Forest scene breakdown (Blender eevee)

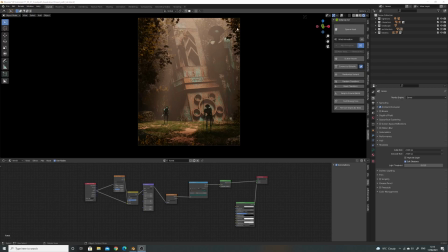(0:00)
Hi everyone, here's the video. I'm just going to do a quick breakdown of this forest path scene that a few people asked for. So, first of all, I'm just going to go over the settings quickly. So I'm just using Eevee.
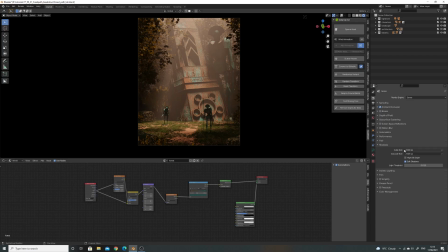(0:12)
All I've done is just turned on ambient occlusion, up my shadows, and then my volumetrics. I have up the tile size, the samples, put on volumetric shadows. and the key thing here is I've set the start
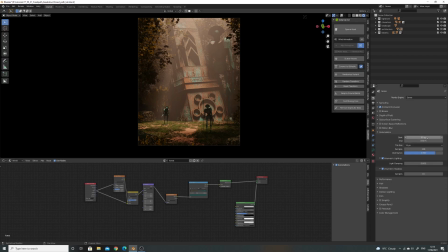(0:31)
point at 20 meters so what this is 20 meters away from the camera basically so if I just change this to one you'll just see it brings the volumetrics in to one meter away from the camera and everything looks a lot more fuzzy or washed out basically so you know that might be the look you're going for but
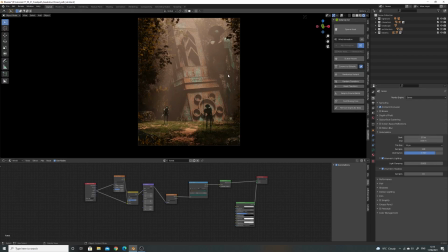(0:50)
here I wanted a bit more contrast in the foreground and then have it a bit more faded at the top so your eyes are drawn down here and then and not so much at the top here and then for the volumetrics themselves it's very I've just used the principal
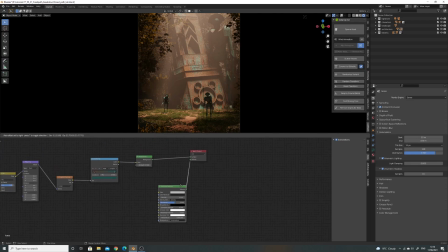(1:10)
volume shader plugged into my world world output and it's just a tiny amount I haven't changed any of this I might have changed the color down slightly but that's it for the volumetrics and then I have just got a normal gradient
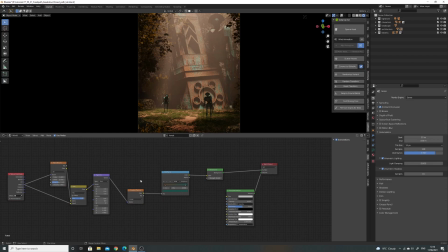(1:28)
world shader set up here which you can see how I did in the video before if you like. So that's it for the settings.
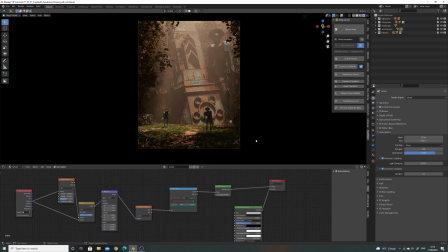(1:42)
The scene itself,
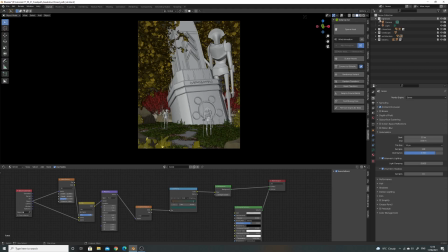(1:44)
if I just go into solid mode and just sort of go through the individual parts. the lighting is just one sun lamp that's it
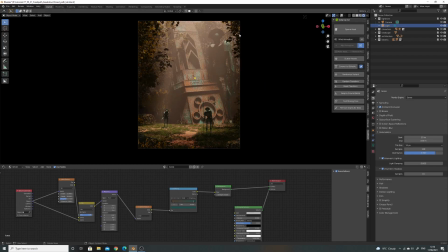(1:53)
and by putting the trees where i have it's and using the you know the volumetrics it's created these nice sort of areas of shadow um without needing to use more lights you may find especially in eevee you do need to work a bit harder with
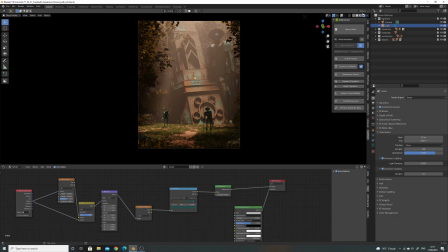(2:10)
lighting but this sort of just turned out quite nice to be honest and
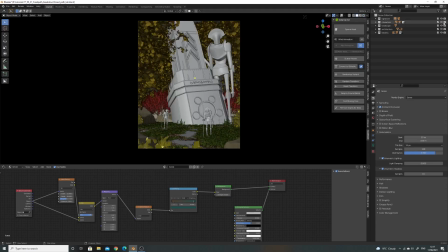(2:15)
then the next part so I've got the characters here these are I
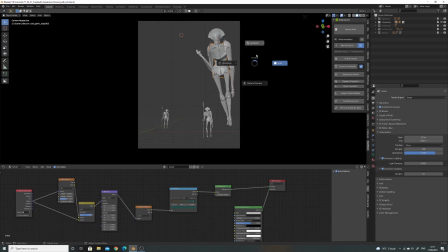(2:20)
modelled a while ago they're really quite basic
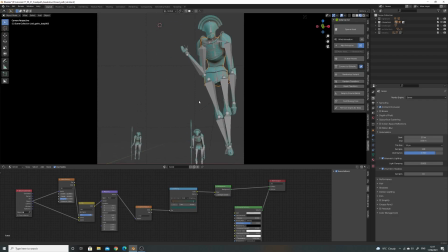(2:26)
there's not a lot of geometry going on with them and I've put a basic rig on them
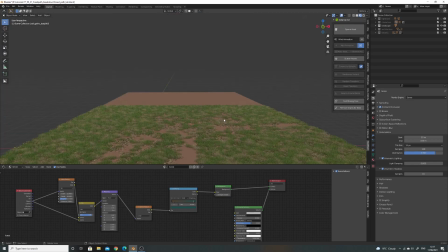(2:33)
then we've got so the floor itself is just is just a flat plane with a grass particle system on it I've used the botanic add-on but this is you know it is just basically a normal
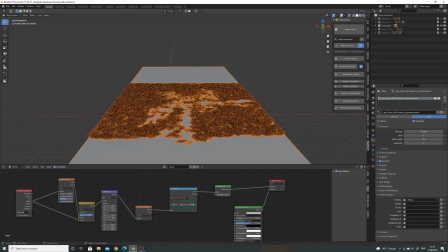(2:51)
particle system and I've used a bit of weight paint in here just to sort of draw these these paths in basically then we've got this
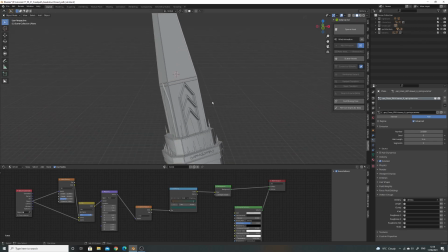(3:03)
spire here that I made it's again very simple a couple of little tricks I've done is
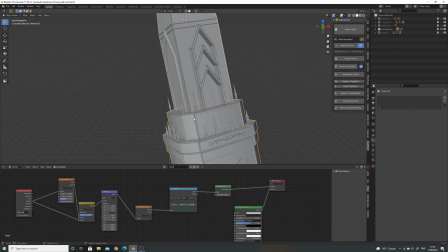(3:09)
I've duplicated some of these bigger shapes and added a bevel and
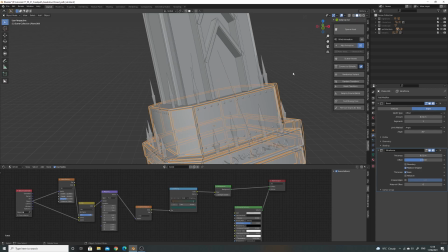(3:15)
a wireframe modifier to them just gives it a little bit of visual interest a bit
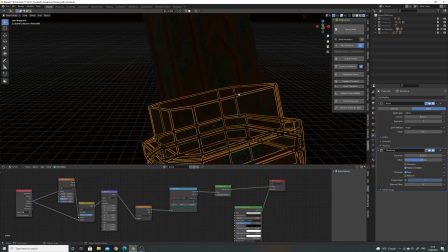(3:20)
of sharpness basically it's probably
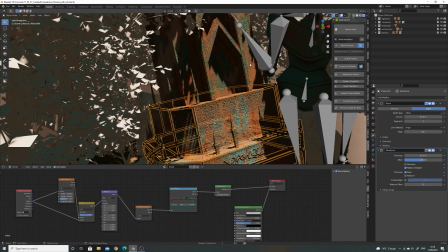(3:25)
gonna go slow now but as you can see like using the volumetrics and things
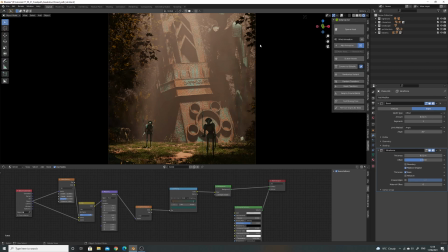(3:30)
things are quite you know it can be quite flat so like just these sort of lines are just quite nice just to sort of give it a little bit more shape and punch basically um
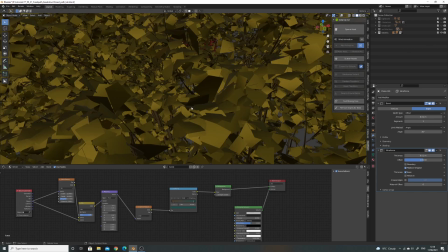(3:40)
and then the trees they're all again they're all done with this botanique add-on um
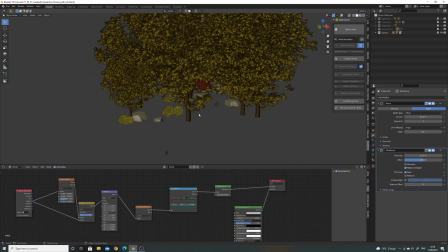(3:47)
but you know any trees or whatever will work obviously so
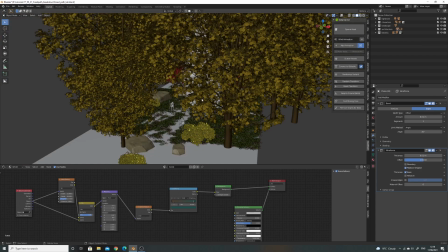(3:54)
yeah that's it for like the the blender bits the shaders
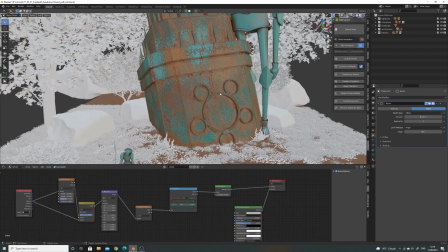(4:00)
and stuff on these I might go through in a separate video because they're quite
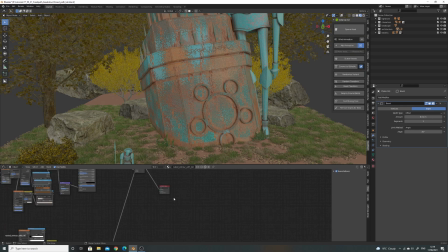(4:06)
they're quite messy and quite complicated to be honest that's the one for the right I really need to tidy it
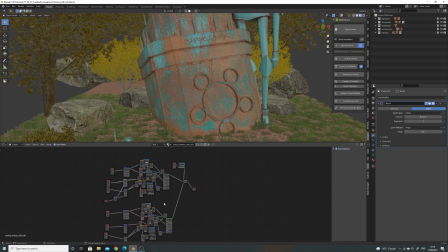(4:12)
up but that's what's going on in the rust one so that yeah it's a bit much for now
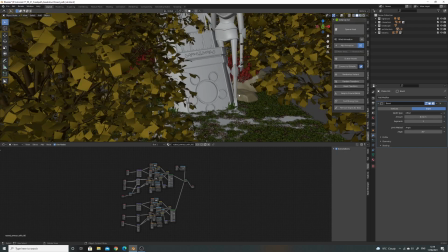(4:18)
so yeah that's it for the blender sort of side of it
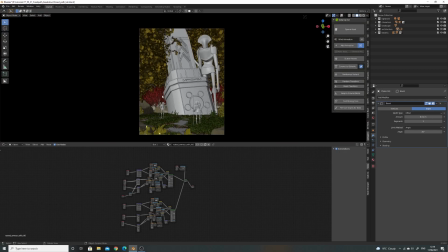(4:24)
really the you know I think the thing that's doing the heavy lifting in this is the is the shadows and the light basically and the composition with these when I was talking earlier about the weight painting the reason I've done these
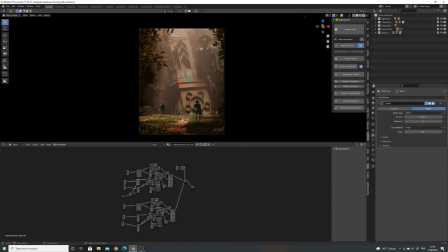(4:41)
is it just sort of draws you into the picture having these paths really helps you sort of come in and then look through the image so that was what I was kind of the intended view because we do tend to look at images starting on the left and again using the light and
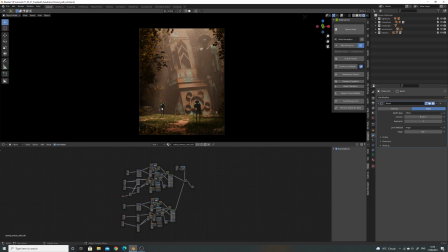(5:00)
the shadow so having these highlights here and it being sort of in the bottom third on sort of around this point our eyes are sort of drawn to these areas on that on an image so having some highlight here
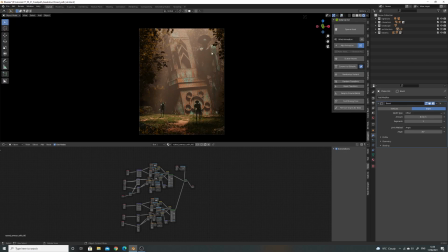(5:15)
and then some contrast here and again a bit more highlight up here kind of can draw that was my intention anyway to draw you up here another little thing i've tried doing here is using this is trying to frame this guy so trying to frame his silhouette a little bit again just
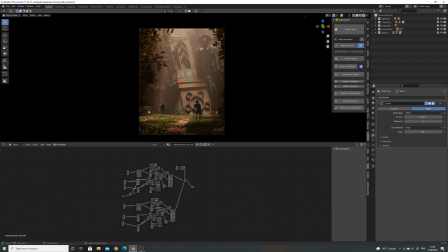(5:34)
draws your attention to it you kind of like want to try and stop people looking away from your image so having things framing things having these sort of areas of contrast and stuff can can really help with that and
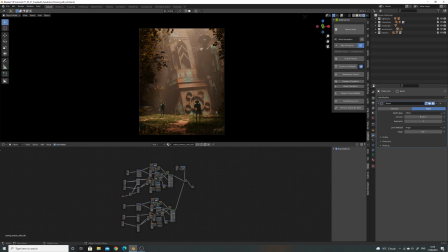(5:52)
talking of composition I think one of the the most important things here is getting your composition getting a rough composition right first off so thumbnail a couple of rough shapes just using cubes or whatever if you want any or primitive shapes and then once you're happy with it then you can start adding in
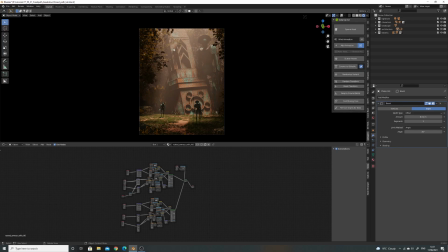(6:10)
these sort of trees in the background and and and that sort of thing because otherwise you'll get bogged down in details and you won't go anywhere it it happens all the time you know you start getting you know or you know maybe i need to change the color of these leaves or whatever it's just
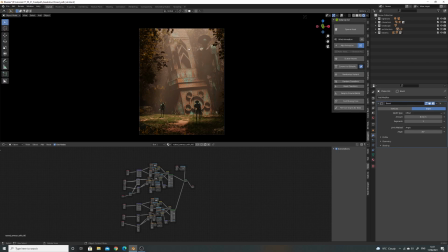(6:27)
just get your composition in right first then you can start looking to all that sort of thing and talking to those tree placement you know these what I've done is you've got the one sort of in the back implying that the forest is really dense that was what I was trying to do and then you can
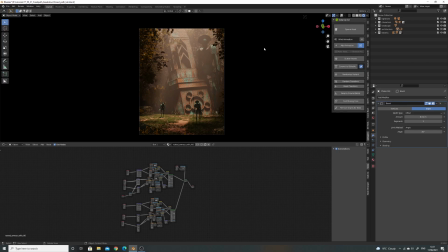(6:45)
also do that by having these shadows so if I if I sort of take this tree away all of a sudden